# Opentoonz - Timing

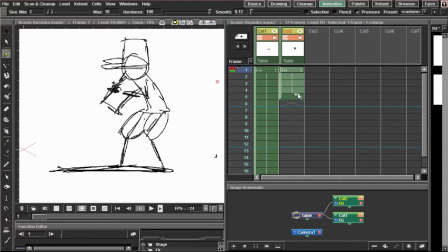[4:08]
But before that, it just looks very robotic if you were to move like this. So what we do as humans and what is an animation principle is anticipation. So before he does that, we're gonna draw him sort of getting ready for it. So we're gonna draw him sort of let's see.
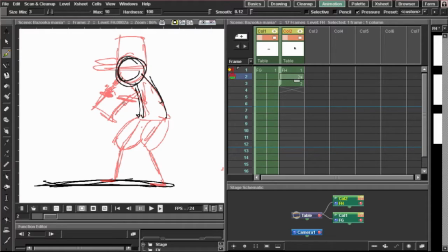[4:26]
We're gonna draw him sort of subconsciously getting that force. So we're gonna rotate his bazooka down just a little bit. So it goes like So it's sort of like he's getting ready to lift the bazooka.
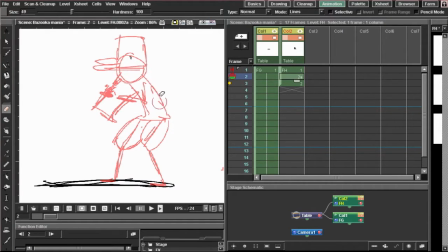[4:44]
I don't exactly know what's the best way to show someone getting ready for bazooka. It will have to be slight. It will not have to be forced. So I'm gonna do it like this. I'm gonna draw his body first, and we'll deal with his we'll deal with his
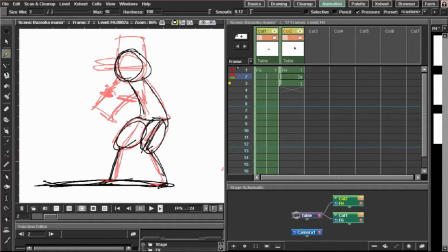[5:03]
anticipation because it's mainly in the raising of the bazooka.
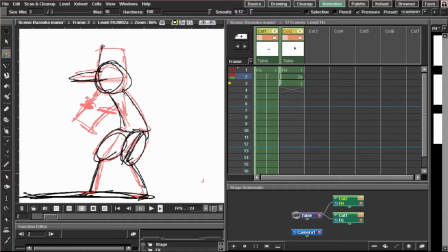[5:06]
The only reason I would recommend the Alan Becker tutorial is because I'm not the best teacher when it comes to the fundamentals.
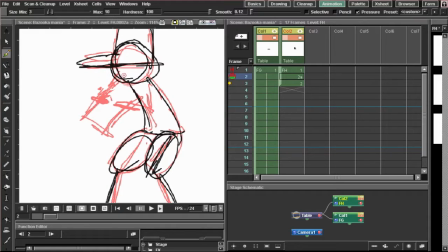[5:12]
I do know most of them, but I'm not very good at teaching them, so I'm going to recommend you guys for those. Just move it down like just a little bit so we can show that he's about to do some action. So before watching this video, I would recommend watching that. So we'll just do that.
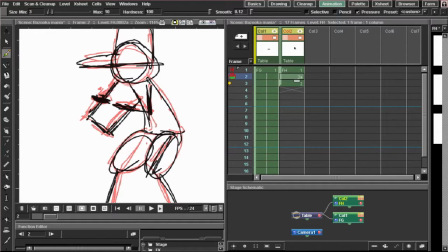[5:31]
It sort of looks okay. It just seems like in the sketch phase, it's not looking the way that someone would intend it to. So we're gonna add a little bit of that to make it look a little more similar. And then he raises that. That's his extreme pose. And this video is timing, so I'm not gonna make you guys wait anymore for this.
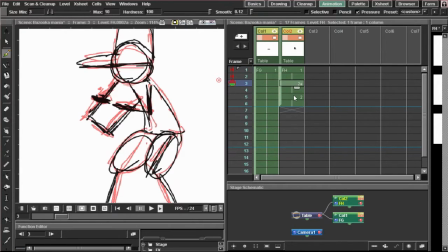[5:51]
What we're gonna do is gonna have this being really close, and then extreme, and then comes the cooldown. So the extreme pose is when he lifts this bazooka up, and then what we're going to do is have a little bit of a cooldown.
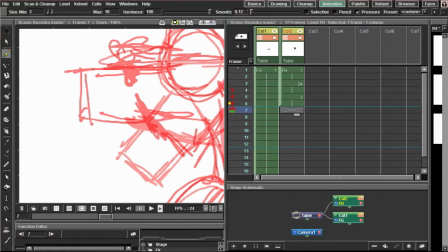[6:03]
So he's gonna, right after he lifts the bazooka, it's gonna tilt down just a little bit. Tilt down, just tone it down just a little bit. It's gonna tone down.
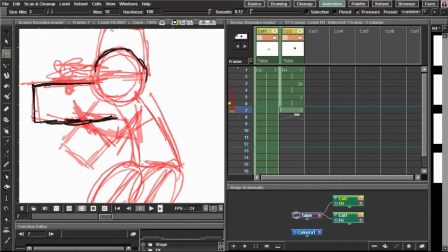[6:14]
He's going to set himself in a natural pose
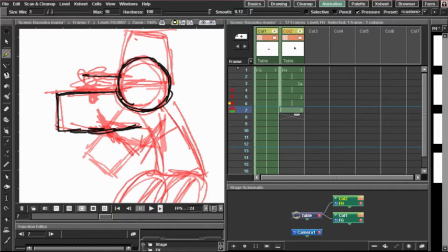[6:21]
that he's going to be in, and then his cap's gonna
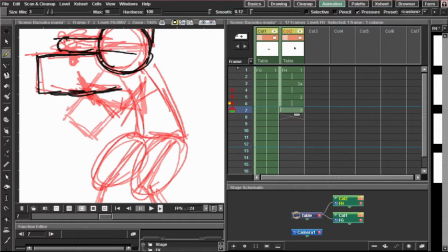[6:26]
normalize out. Like he's gonna set himself in a normal place,
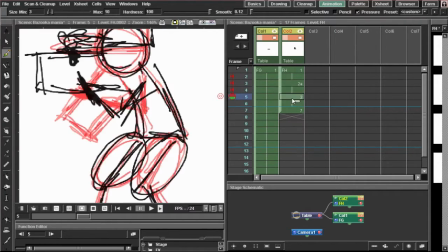[6:31]
and what that does is that it sort of gives him that, like, I don't know.
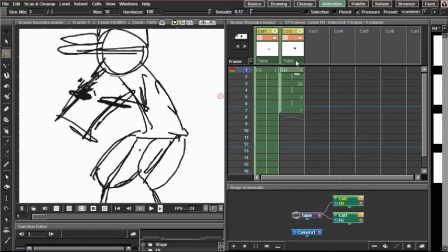[6:39]
It sort of gives him a way that he's not just being a robot.
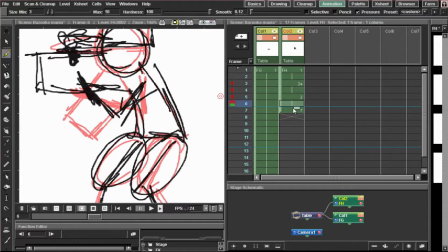[6:42]
Like, you know, after he does something, after a rash action occurs, he has a cooldown, sort of, which sounds more like a robot than I intended it to.
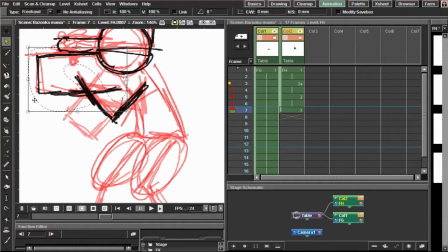[6:51]
Let's move this a little bit down like this, per se.
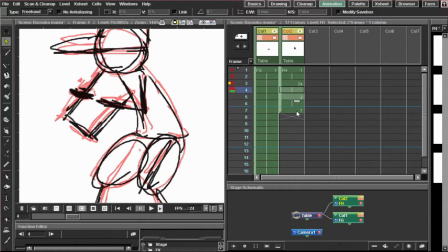[6:56]
There we go. So he's still up and ready. He's just doing this thing. All right. So and it has to be very quick after. So we'll make the timing for this around 4. And I'm sorry guys if this tutorial is a little bit confusing.
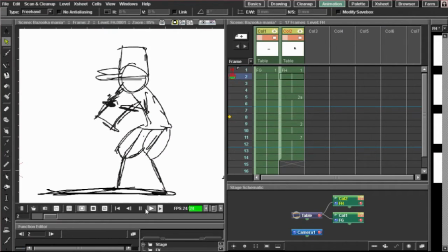[7:11]
It's just these principles that I learned sort of came to me, and it doesn't look bad at all.
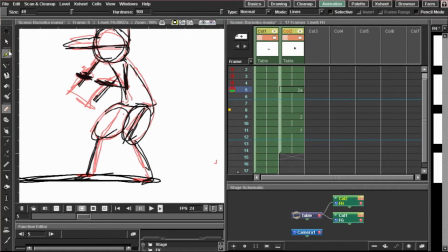[7:19]
These principles that I learned sort of came to me as impulses because I watched so much animation, and that's one of the main reasons I'm into it, is because I just looked at animation and now I'm applying it to mine.
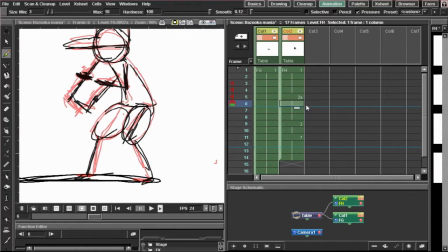[7:35]
Let me make this a little bit longer because it's longer after the anticipation. So that's why it may come off as hard to explain,
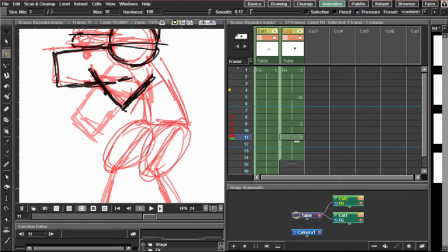[7:44]
because it's sort of just an impulse for me, the way I watched animation be done.
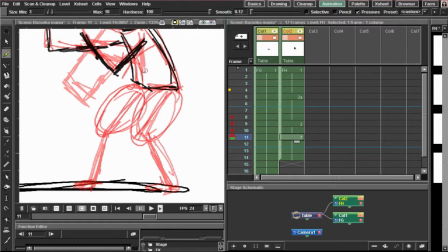[7:49]
So I'm sort of used to these things, but I don't exactly know how to put them into words.
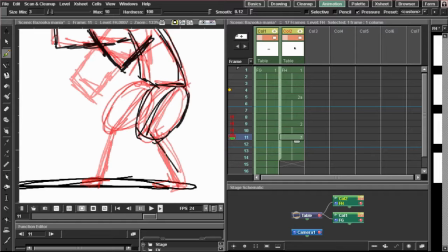[7:54]
But again, Alan Becker could probably put them into words that I couldn't. So that's why I'm recommending that tutorial for you guys, because really this is for your benefit.
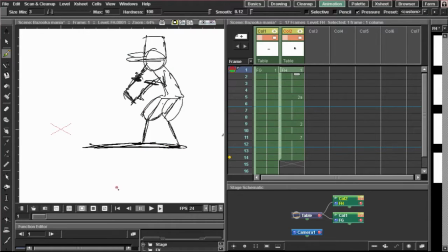[8:04]
I'm not being paid for this. I'm not really sure if that's not, it's not my software, so I'm not being paid for this. I'll make this timing a little longer.